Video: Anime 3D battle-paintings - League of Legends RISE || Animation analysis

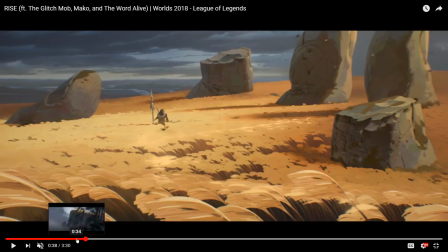But the straws themselves, at least as far as I can tell, are 2D objects.
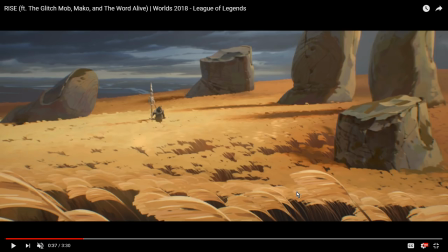And that's why you get that, which also helps with the believability of the movement, because like, if they had been full 3D objects, first of all, it would have ruined the painterly style, which relies on that kind of flat feeling. But also, because the straws are what they are, you can see they get this kind of sort of stiff, bouncy motion as they are just being deformed as 2D images.
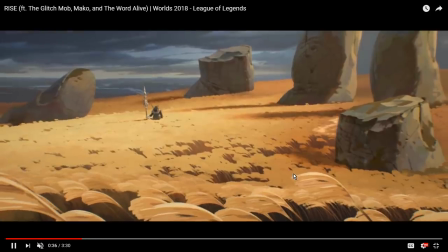That works really, really well with just giving the sensation of the wind kind of pushing on these stiff plant objects.
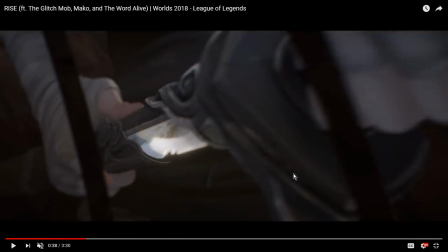And I do love this transition. It's such a good way to do it, to establish the threat immediately.
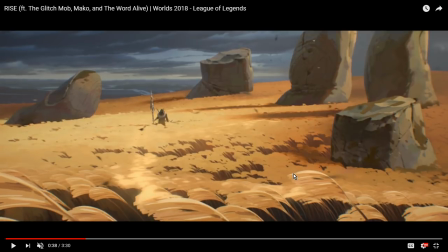And by the way, yeah, something is easy to miss on the first time. He's shooting across the screen here. Or perhaps it's a leaf, who knows? But there is this big shadow that moves across the screen really quickly.
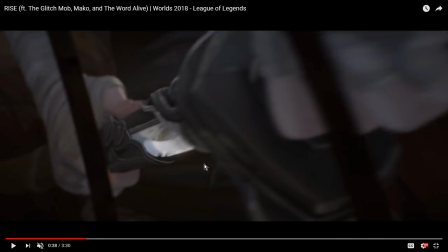Then we cut to Perks unsheathing his sword.
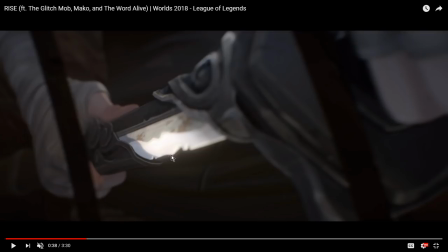And I do love the amount of detail that they've put into this, that the sword, like, it's Yasuo's sword, so it's old and it's chipped and it's damaged, because that's what Yasuo's sword is like.
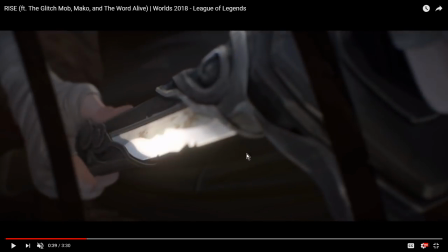And that serves a dual purpose, in that it also communicates something to us about the tough journey that Perks has been on so far, that his weapon is literally damaged.
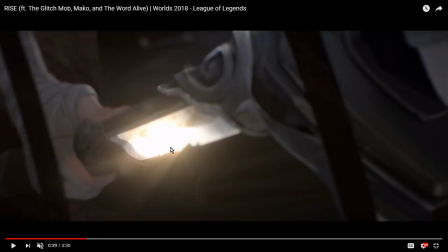And this is just such a clever cut. You can see how the sunlight begins to reflect on the blade here.
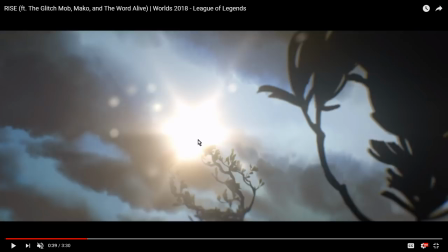Exactly where the sun is in the sky. Like, this is called affinity of continuum of movement in film studies terms, where in order to make sure that audiences don't get confused by a sudden cut,
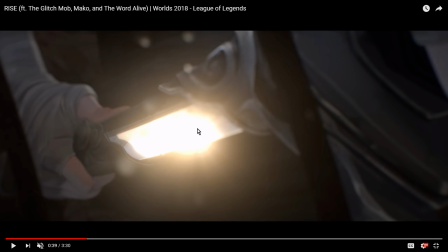you will make sure that their eyes are fixated on something that remains consistent across the two frames. In this instance, it's the light glinting on the sword,
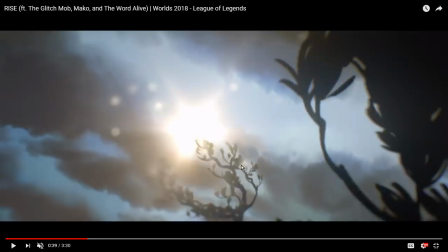transitioning into this moment of, you know, extreme wind kicking up all of a sudden, which again leans into the theme of Yasuo.
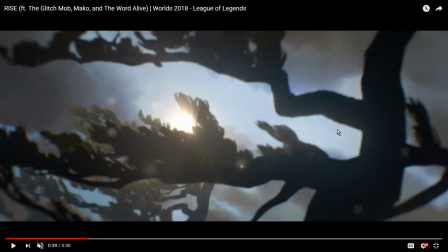And I'm interested about these trees, because they are all black and white, I can't tell to what extent they are 3D objects.
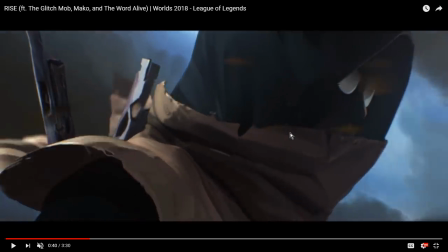I would imagine, again, it's something like they've done a painting or a 2D illustration, then they're deforming it in 3D space, but I really couldn't tell, honestly.
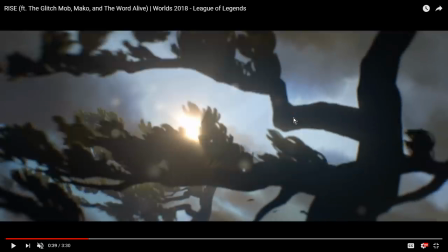And again, every single shot in this damn thing is just well composed, I have to say. Like, because here, this transitional shot is chaotic.
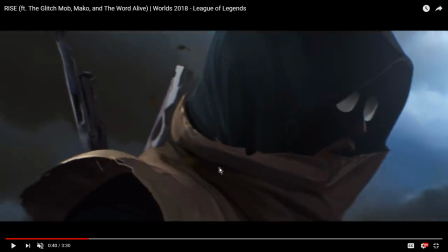It's full of motion and movement, and it's kind of shocking and weird. And it's hard to get a hold of what you're seeing when you see it in real time.
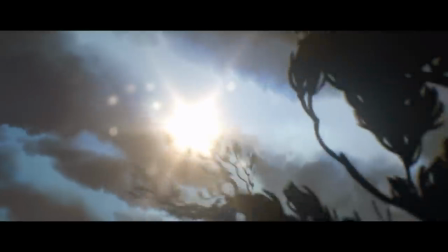It's this sort of flurry of chaos all of a sudden, which is,
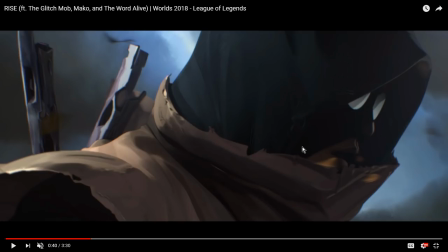again, is telling us how Ambition notices that Perks is there, is because there's this change in the environment around him, which is just,
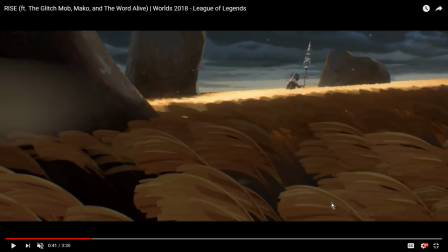visual storytelling-wise, it's just really good. And here you can really see how the straws are painted. Which is such a good way to do that. Like, Like, doing a giant field of wheat,
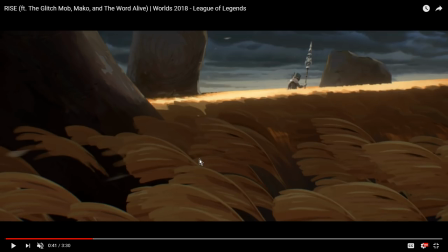it's the kind of thing that you'll see in 3D tech demos of some kind of advanced physics engine or something. Like, oh, we can render all of these physics objects in real time and make them move with physics 3D modeling of the wind pressure and stuff like that, and it all looks very gorgeous.
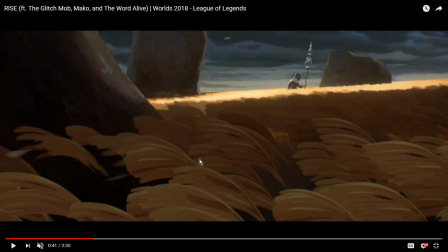But to me, honestly, this is a better result. Like, this looks more epic to me when you have these painted objects that are kind of...
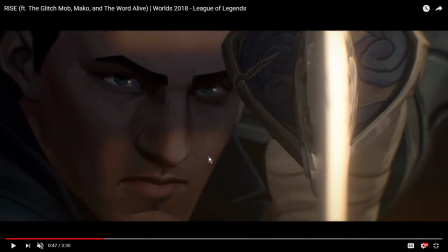that look more flat, but also look, in some ways, more epic. And by the way, my credit to the modeling team behind translating the physical look of real-life esports players into these shorts.
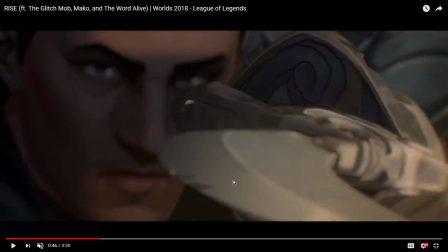Portraiture is always difficult. Like, it's difficult in 2D, which is the medium where I usually do it, and it's even more difficult in 3D.
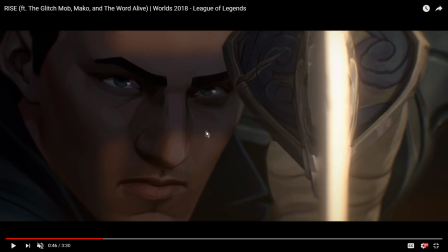Because unlike what you might expect, you can't just do like a 3D scan of the dude's face and export that directly into your animation and expect that to work, because the face also needs to be conformed to the visual style of the rest of the world around him, which means you have to apply those same painterly
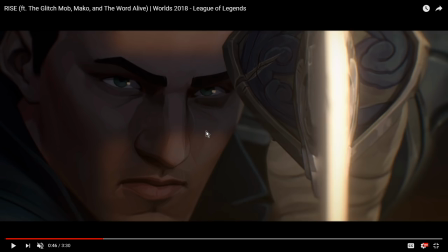illustration effects, let's put their stress in the right place there, illustration effects to the person in order to make him match it. And they're doing some interesting stuff with lighting, especially on the characters' faces.
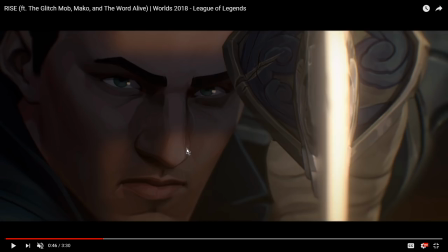I think I'll talk about that specifically with Ambition a little bit more later, because they're doing some interesting stuff with his glasses, using them to reflect light, which is also a clever way to obscure his identity. But that's something we'll get to a little bit later.
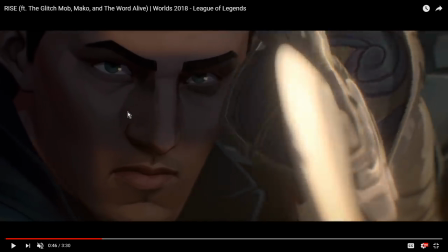For Perks here, I mean, I will say, this looks like Perks aged up, maybe just a little bit, I guess.
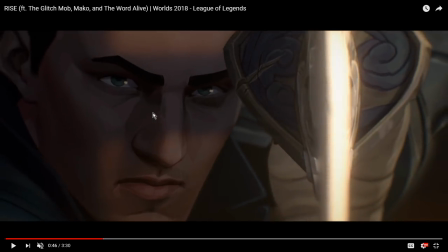Maybe a little bit older, a little bit more rugged than he is in real life. I've had the pleasure of watching him play a couple of times, and in real life, I think he looks younger than that.
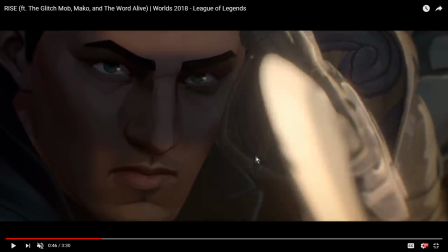But again, that's kind of part of the visual storytelling here, is that we're not exactly dealing with the real person,
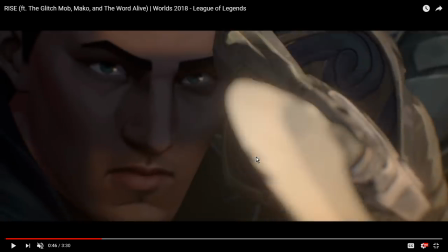we're dealing with a dramatization, essentially the legend of what happened on both of their journeys to worlds.
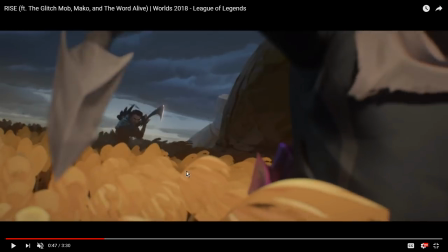And I love the way they're using the wind here, because you can see as Ambition slam, and again, these are just like color blobs, right?
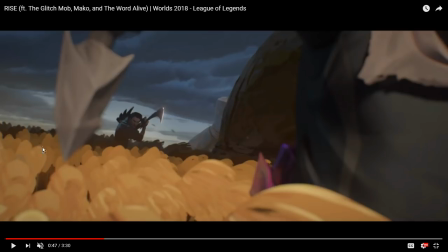Look at the way that the straws are animated here. They're just little blobs of color that are moving. They're almost like an ocean, which is what makes the whole scene look so cool, is that they're moving really, literally like water, like liquid.
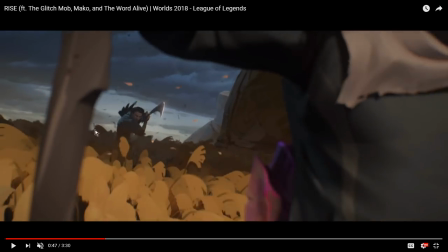As Ambition slams the spear down, boom, there's a gust of wind that flies across,
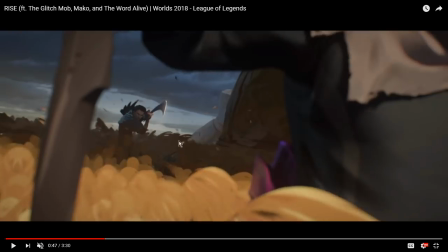and that's such a good little detail because it communicates the impact of what is about to happen. I also love the foreshortening on the sword. Like, that's just a really cool foreshortening on the sword, which might be the 3D model.
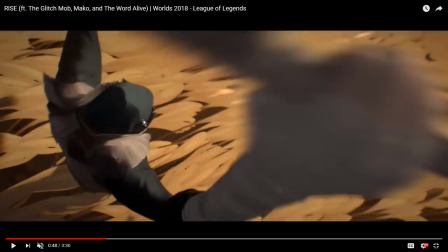They might be distorting it intentionally in order to make it look more epic. I think they're doing that here, certainly, that because
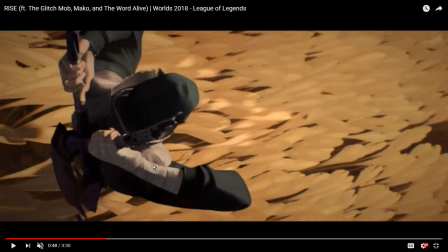you can see as Ambition's hand comes into frame, I think there's some distortion going on.
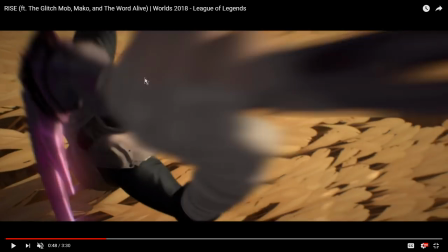I think they're intentionally making these as it, increasing the foreshortening,
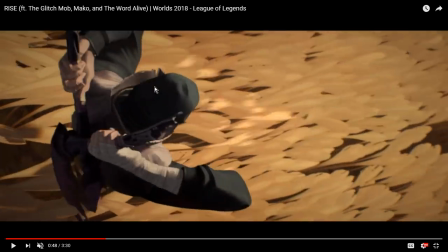increasing the depth of field by distorting the model and making parts of it bigger as it enters into the frame, which is a really standard technique.
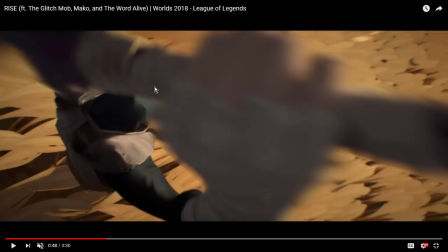It's something like, if you look at the Overwatch highlights intros that you can get in that game, they do that all the time. They constantly distort the character model in order to heighten the depth of field to make it look cooler and more epic, and I think they're doing the same kind of thing here.
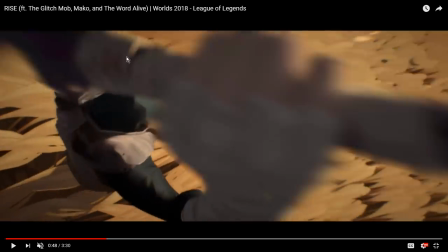Again, just look at it's just the field of wheat aesthetic that's going on here. It's just so good.
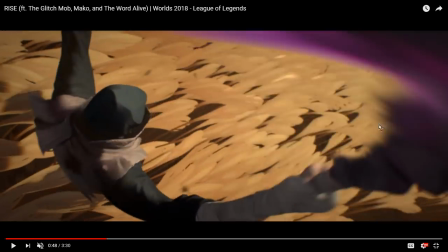And they are managing the colors of these straws really carefully, because you can see you get this constant contrast of the very bright
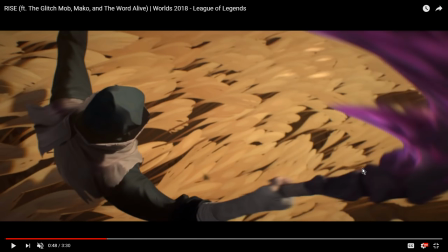golden yellow of the straws versus the dark of the ground, which creates this dappled look to the environment,
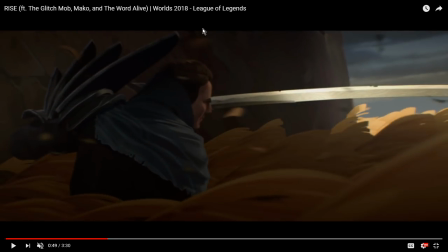which is part of the reason why I think also that you have bright sunlight on the scene, but also stormy skies, because stormy skies gives you that dark, dull, gunmetal gray kind of thing going on, which provides this wonderful contrast, again, with the golden wheat fields,
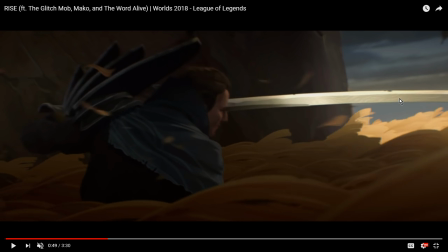which does a lot to sell just the striking nature of the scene.
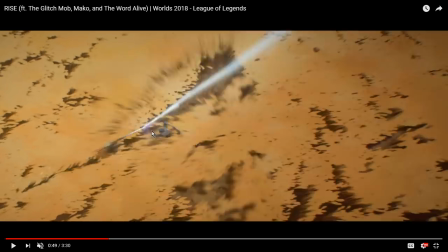And here comes the really cool part. So something I do quite enjoy is their use of motion smearing.
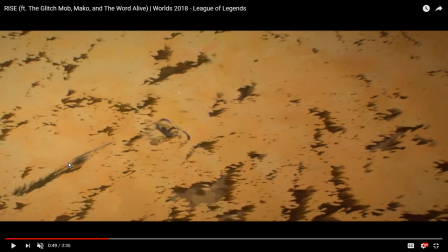As you can see, when Perks is approaching here, he's little more than just kind of a smear on the screen.
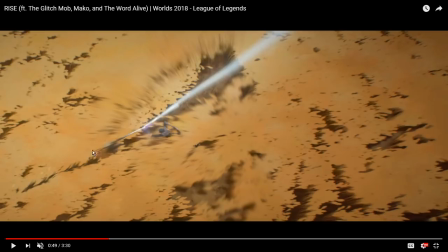Like, it's not the actual character model really moving across. It is a set of smears that communicates the speed with which he's moving around.
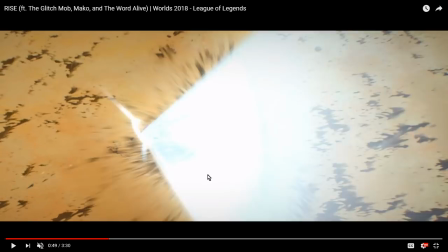And I love, like, these seem to me to be hand animated. Like, these light flashes and clash effects seem to me to be hand animated. And they replicate a very video game style version of
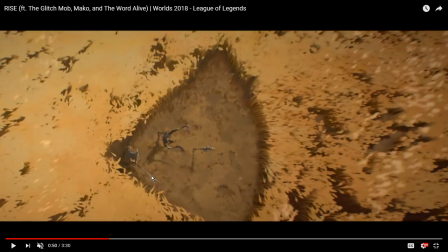how it would look if you did something like that in a video game. And I love,
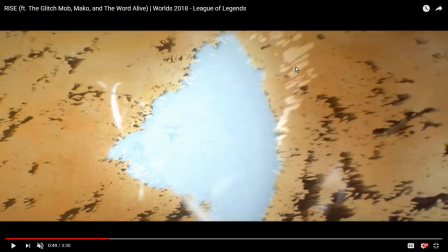as the hit lands, you can see the shockwave rippling out through the through the fields of wheat.
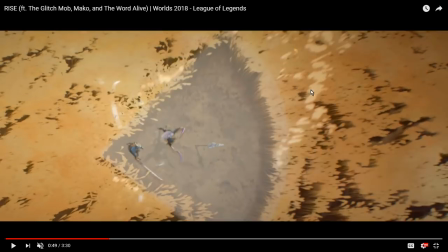And again, I think this is really just, they just painted some brighter yellow colors and hand animated them
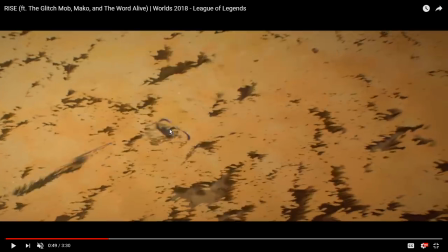flying away across the fields of wheat while using whatever physics engine that they're using to move the optics here. And here's what I'm actually quite curious as to, whether the wheat straws are still
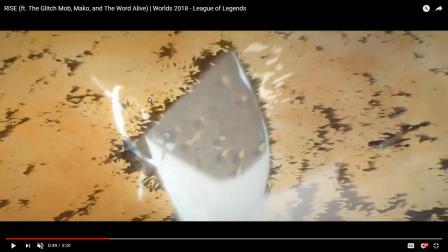2D objects, or whether they have now transitioned them into being actual 3D objects.